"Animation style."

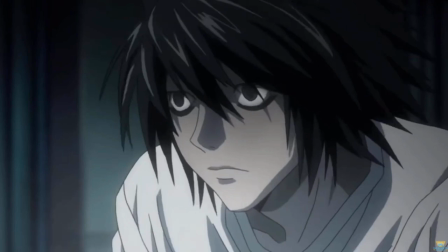4:07 Of course you're allowed to have your opinion on anime, but I do think there's a tendency to fall into the it's all the same kind of mentality, which just isn't true.
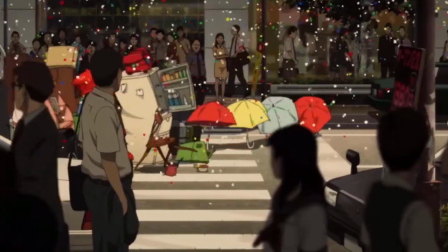4:16 As a result, because the art style which has been developed over more than a hundred years now is so synonymous with the genre,
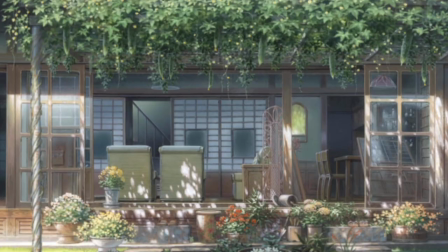4:22 it feels like the actual artistry behind it is kind of overlooked. And as I'm sure you'll be unsurprised to hear, I really like the way most anime looks.
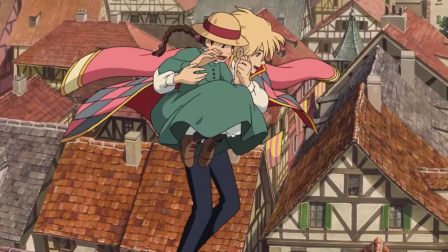4:31 I think it's a very aesthetically pleasing way of drawing. Studio Ghibli is a great example.
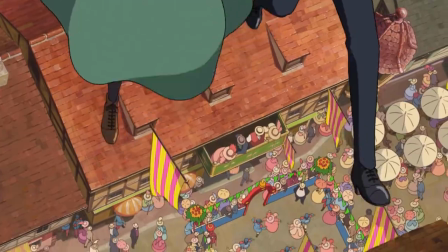4:35 The craftsmanship and talent that goes into the way these films look is amazing.
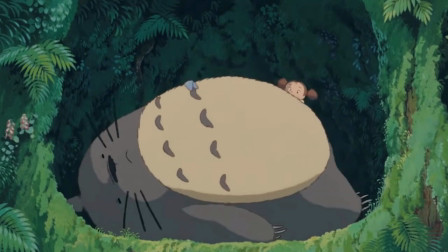4:39 Every Studio Ghibli movie has a multitude of beautiful watercolor-like shots, but that doesn't mean they stick to the same formula each time.
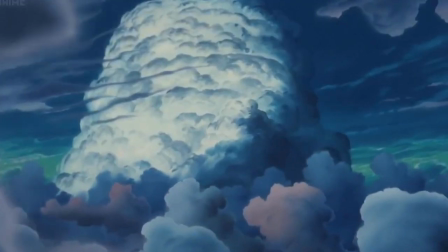4:47 Castle in the Sky is grand and vast, with large sprawling clouds and vibrant green areas of trees and plants.
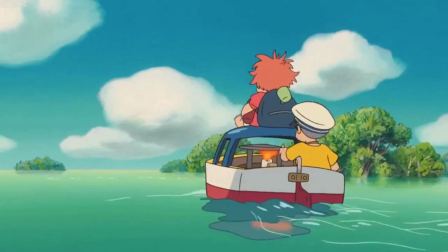4:54 Kiki's delivery service is more quaint and cutesy. Ponyo is very cartoony, whereas The Wind Rises is more polished with lens flares and reflections.
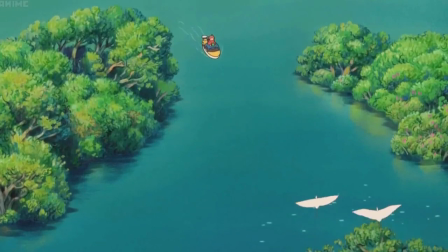5:02 Even within the same broad style, when you're Watching each film, smaller things like the saturation of the colours,
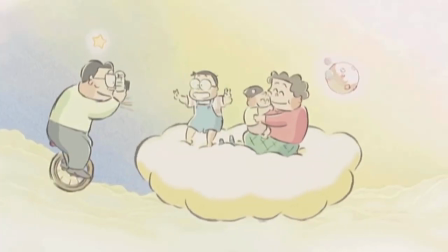5:08 the thickness of the lines, the shapes of the characters' faces can change the tone of a film more than you would think.
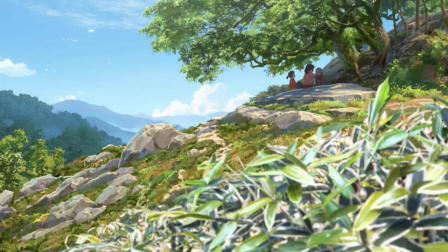5:13 In terms of other anime styles, there's that of Makoto Shinkai, with films like Your Name, Garden of Words and Weathering with You.
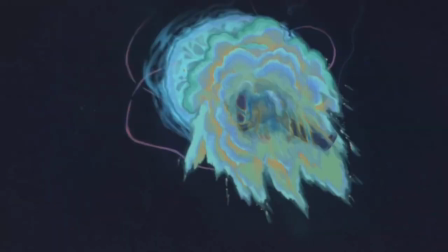5:20 I particularly like the thread scene from Your Name, in which the colours become all neon and the drawing goes sketchy and rough.
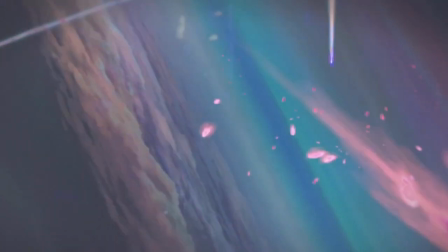5:27 I think it's a really interesting way of presenting a vision or dream sequence.
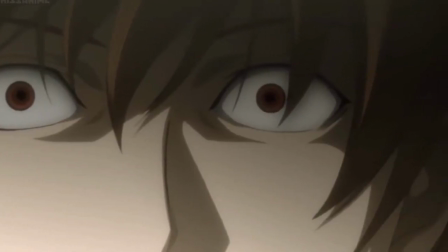5:30 On the other end of the spectrum, you've got series like Death Note, which, as the name implies, is much darker and shadowy.
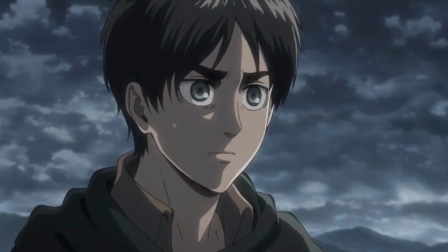5:37 Or there's Attack on Titan, which is very pop-arty with distinguished thick lines and harsh shading. And then there's a more obscure series that I like called Fisherman Sampei.
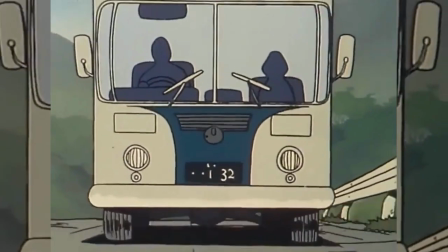5:45 I don't really know how I found this, and I haven't watched that much of it, but for some reason I just love the way it looks.
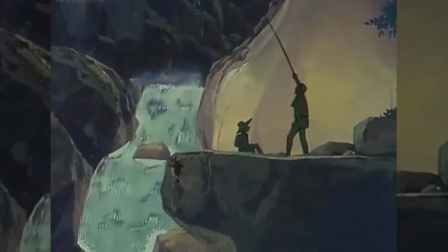5:51 It's quite old-fashioned, a bit washed out and very block coloured, but something about it feels very cosy and nostalgic,
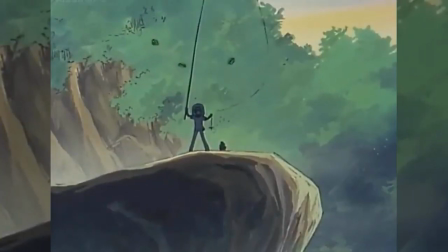5:57 even though it was made about 30 years before I was born. I'm not sure, I just thought I'd mention it seeing as I'd found it.
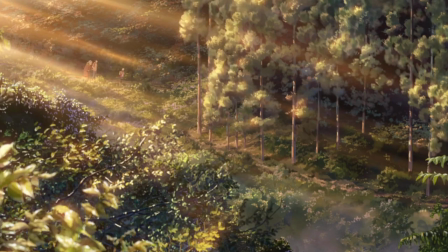6:08 So the real question is what style should I be looking to go for with my animated movie?
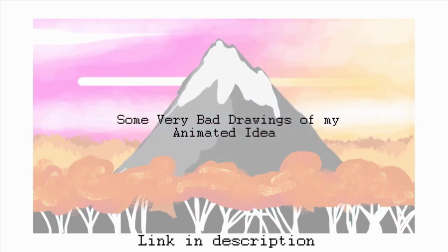6:13 For those who haven't watched it You can find out about my film idea in one of my previous videos that I'll link in the description.
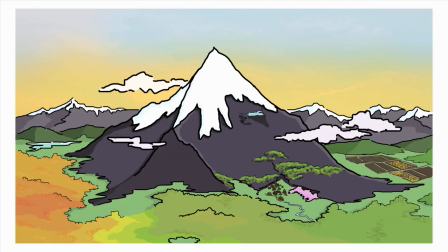6:18 Seeing as my film is set in a fantasy world I think it would suit a more colorful style of animation.
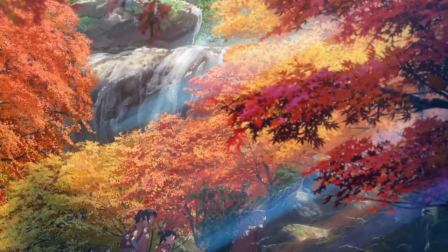6:23 Plus as I'm a bit of a sucker for pretty landscape shots I think I would rather my film be 2D.
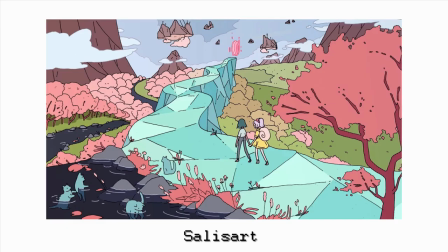6:28 There's also a couple of artists that I've been looking at, some that I studied at a level and some that people in the comments section have suggested that I like the style of, but to be honest,
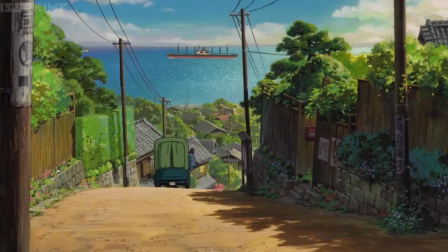6:37 that's as far as I've come really. I know, I've not really narrowed it down.
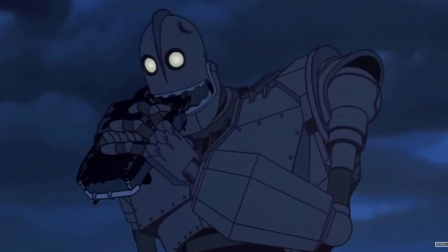6:40 I do know that I want my style to be different from anything that I've talked about today, so don't be expecting me to go full anime just yet.
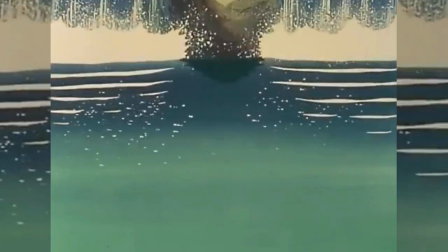6:47 I suppose I'll just have to try some different styles out. In the meantime, thanks very much for watching this video.
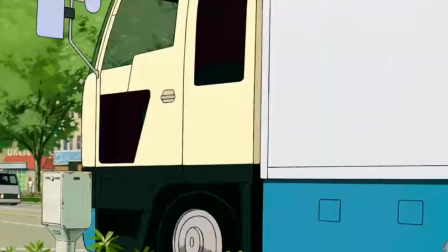6:52 Let me know in the comments what you're thinking of this series so far, or if you have any ideas, it's always nice to see people's suggestions.
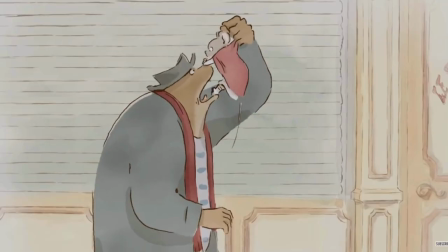7:00 I'm sorry this video was a bit of a mess. I guess I've just been watching a lot of movies and series that I've ended up really enjoying and that have got me thinking about a lot of things,
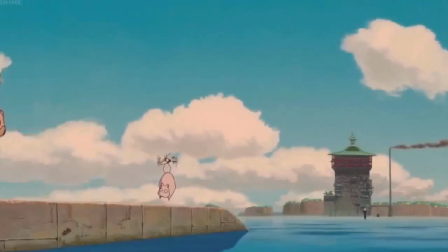7:08 but I never quite know how to put those thoughts into words. Anyway, I'm afraid I'm going to have to love you and leave you.
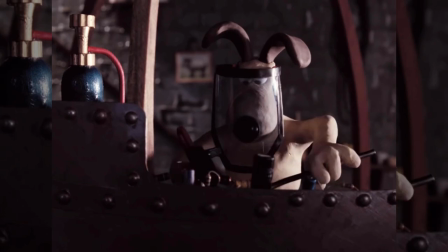7:15 Don't forget to subscribe and check out every single one of my other videos.
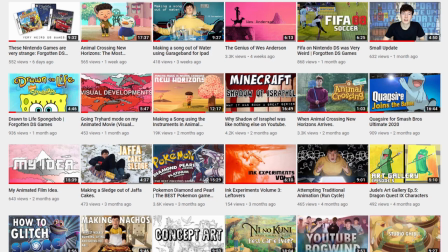7:20 Just watch all of them. Thank you and goodbye.